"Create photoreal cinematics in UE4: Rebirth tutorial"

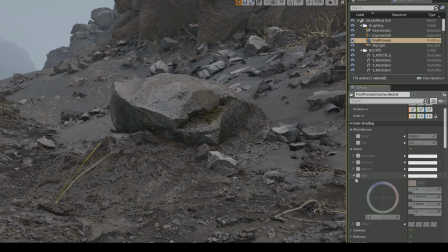(33:22)
You can see here on the right, I have all of the different color wheels.
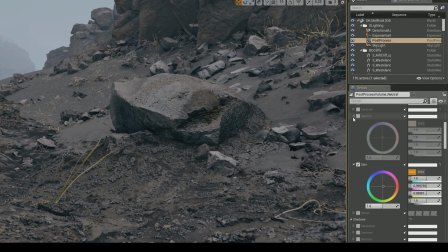(33:26)
These allow you to tweak everything from white balance, saturation, contrast, gamma, and gain. You can tweak the shadows, midtones, and highlights individually, as well as global controls for the entire image.
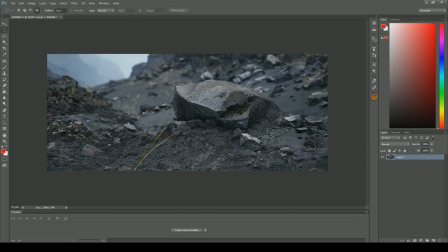(33:39)
So here in Photoshop, I've made a quick mock-up of the kind of color grading that I'd like to achieve.
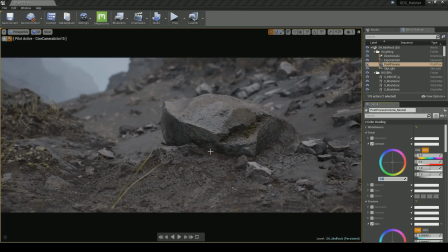(33:44)
I'm going to try and reproduce this color grade using the in-engine color grading controls. The first thing I'm going to do is boost the contrast a little bit, so I'm just adjusting it here to 1.2.
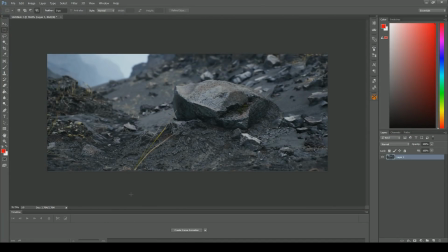(33:55)
That should help me match the contrast to the Photoshop mock-up and give a nice little pop to the whole image.
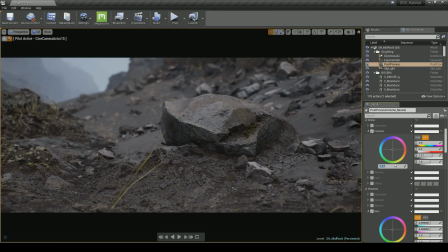(34:00)
The next thing I'm going to do is try and get a little bit more blue in the shadows. To do that, I'm going to use the gain function, so just go under shadows and try to find gain, and then tick the box, then you can simply tweak the color wheel.
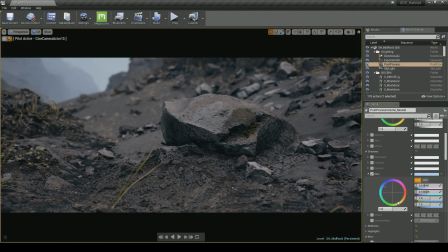(34:13)
Of course, everything updates in real time, so there's no waiting around to see any kind of results. At the very bottom of the shadows section, there's an option called Shadows Max.
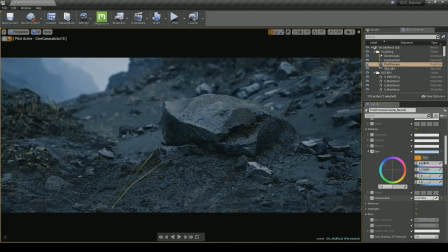(34:21)
This basically lets you tweak the cutoff point where the shadows and the midtones start.
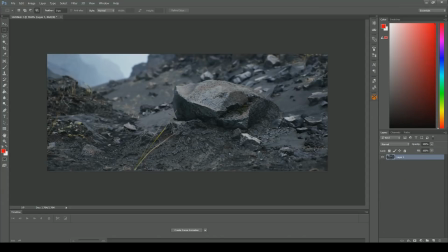(34:26)
You can use that to tweak how much of the image is affected by shadow. I'm always jumping back to my original Photoshop mockup to see if I'm getting closer.
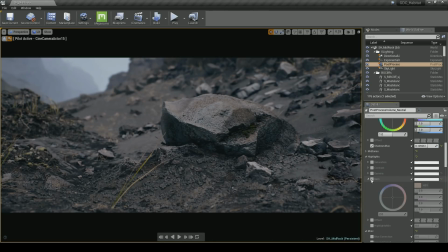(34:34)
I think the next thing I need to do is tweak the highlights. You might notice that out of the box, when you tweak the gain on the highlights, nothing's happening. That's because you need to tweak the highlights minimum amount, which will change how much of the image gets affected by highlights.
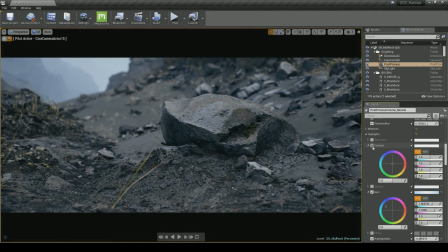(34:49)
So I'm just going to tweak the highlights a little bit more bluish. The other thing I did in Photoshop was really make the highlights contrast a little bit more so that everything pops. A little bit of this is good, but be careful not to push it too far because it can make everything look quite metallic, especially when you're dealing with blue tones.
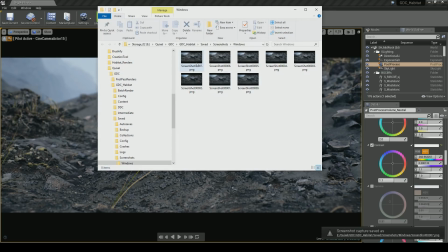(35:06)
So now I think I've got a little bit closer, I'm just going to take a screenshot from the engine and compare it to the Photoshop version that I started with.
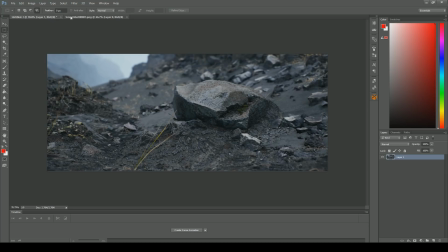(35:13)
So going back and forth, I can see that I got pretty close to my initial idea.
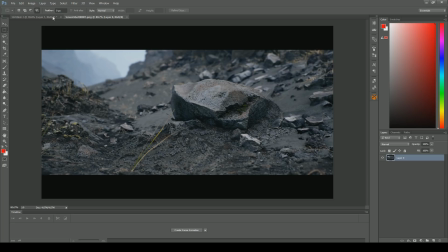(35:17)
Of course, once you get super confident with the engine tools, you don't need to use Photoshop at all.
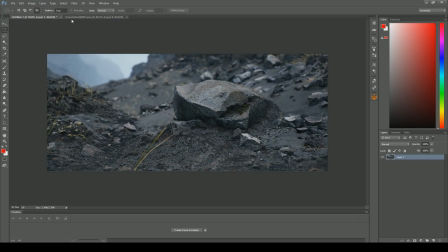(35:22)
You can simply eyeball it in the engine and work completely in real time.
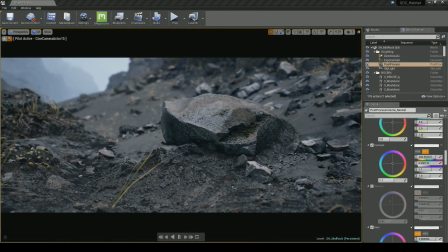(35:26)
I absolutely love this workflow, because it meant that coordinating various colours on different shots across the whole project was really easy.
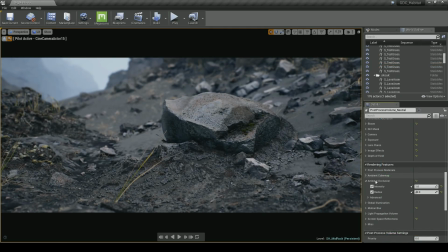(35:33)
One final feature to discuss is ambient occlusion. I put this in the colour grading section, because I think that this can be very dangerous if you start tweaking it too early on.
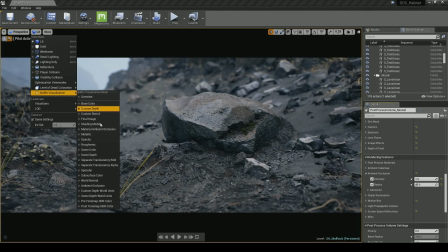(35:42)
If I go up to the lit menu here and choose buffer visualization, I can view the ambient occlusion buffer.
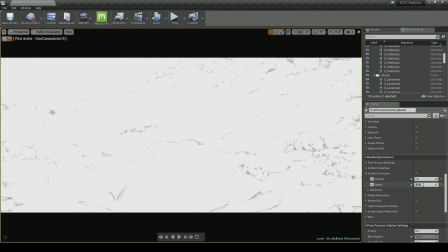(35:47)
So the idea is that here you should only be seeing darkness on the edges of objects where they connect. Ambient occlusion is something that really needs to be added right at the end of the process,
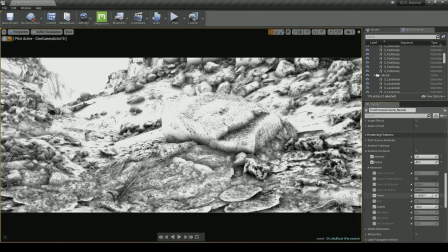(35:57)
and it should be just a very supplemental effect that just adds a little bit of darkness that helps merge objects together where they connect.
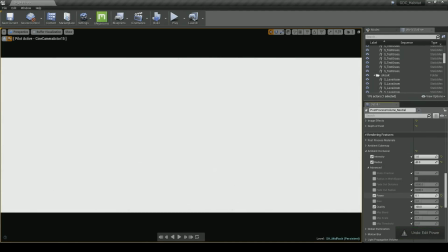(36:04)
The idea with this post effect is that it shouldn't change the overall brightness of the image. It should be more of a sort of subtle darkening effect that goes on at the very end.
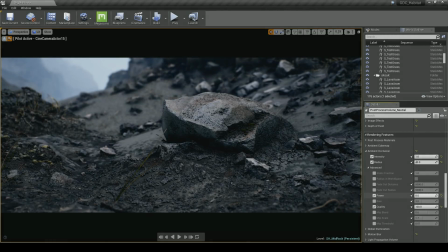(36:13)
So you can go in and tweak the power value, but as you can see, it can sometimes make the image look way too dark, and that affects the grade.
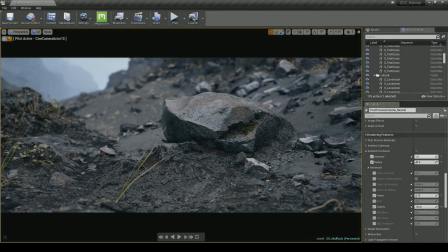(36:20)
When used correctly, the effect can be really nice though, and merge the whole scene together, and make it feel pretty seamless.
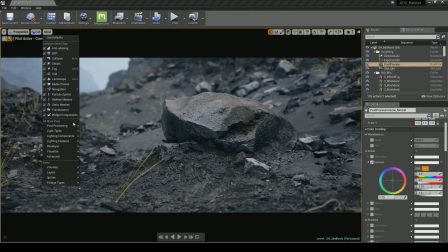(36:25)
If I go up to the show menu here, I can completely disable all of the color grading.
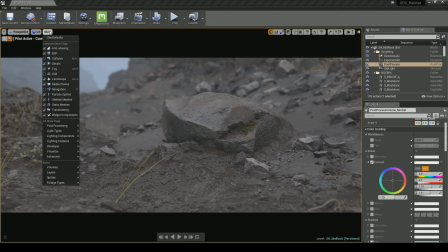(36:30)
It's pretty amazing what a drastic difference the tone mapping combined with color grading really makes, as well as ambient occlusion.
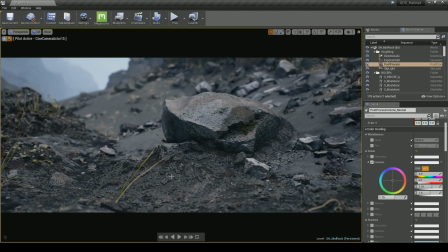(36:36)
The trick is to really concentrate on getting that kind of boring, neutral,
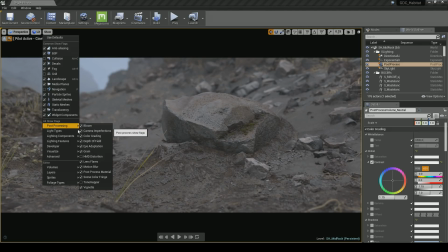(36:40)
but natural looking scene as a good starting point, and then you're in a good position to add cinematic effects on top.
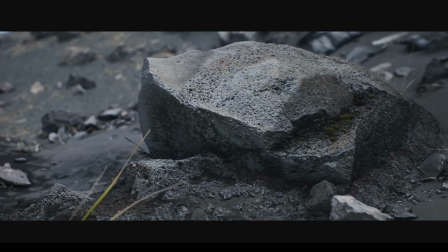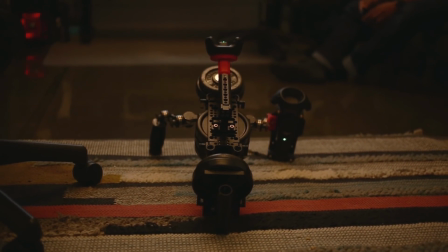(37:00)
Another huge part of production involved the use of virtual cameras. A virtual camera lets us record real, physical camera movement.
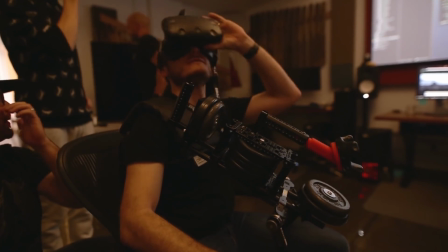(37:08)
This virtual camera rig has a motion tracker, which allows us to record the exact position of the camera in 3D space.
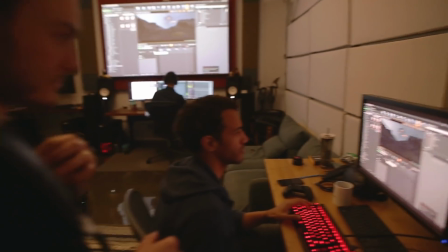(37:14)
There's a live link to the Unreal Engine, so we can see everything happening in real time.
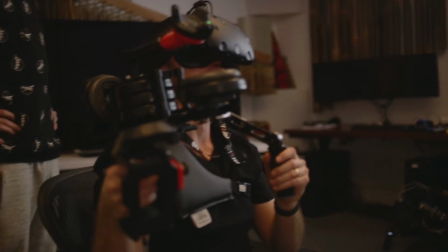(37:19)
Live Link is a plugin you can enable in Unreal Engine 4. The camera operator also wears a VR headset in order to view the scene as he's recording.
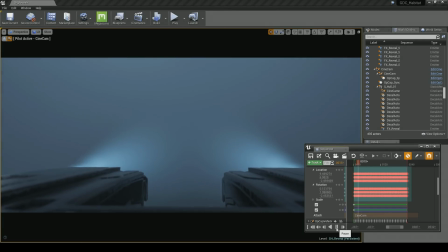(37:28)
Once everything was recorded, we got keys that filled every frame in the sequencer.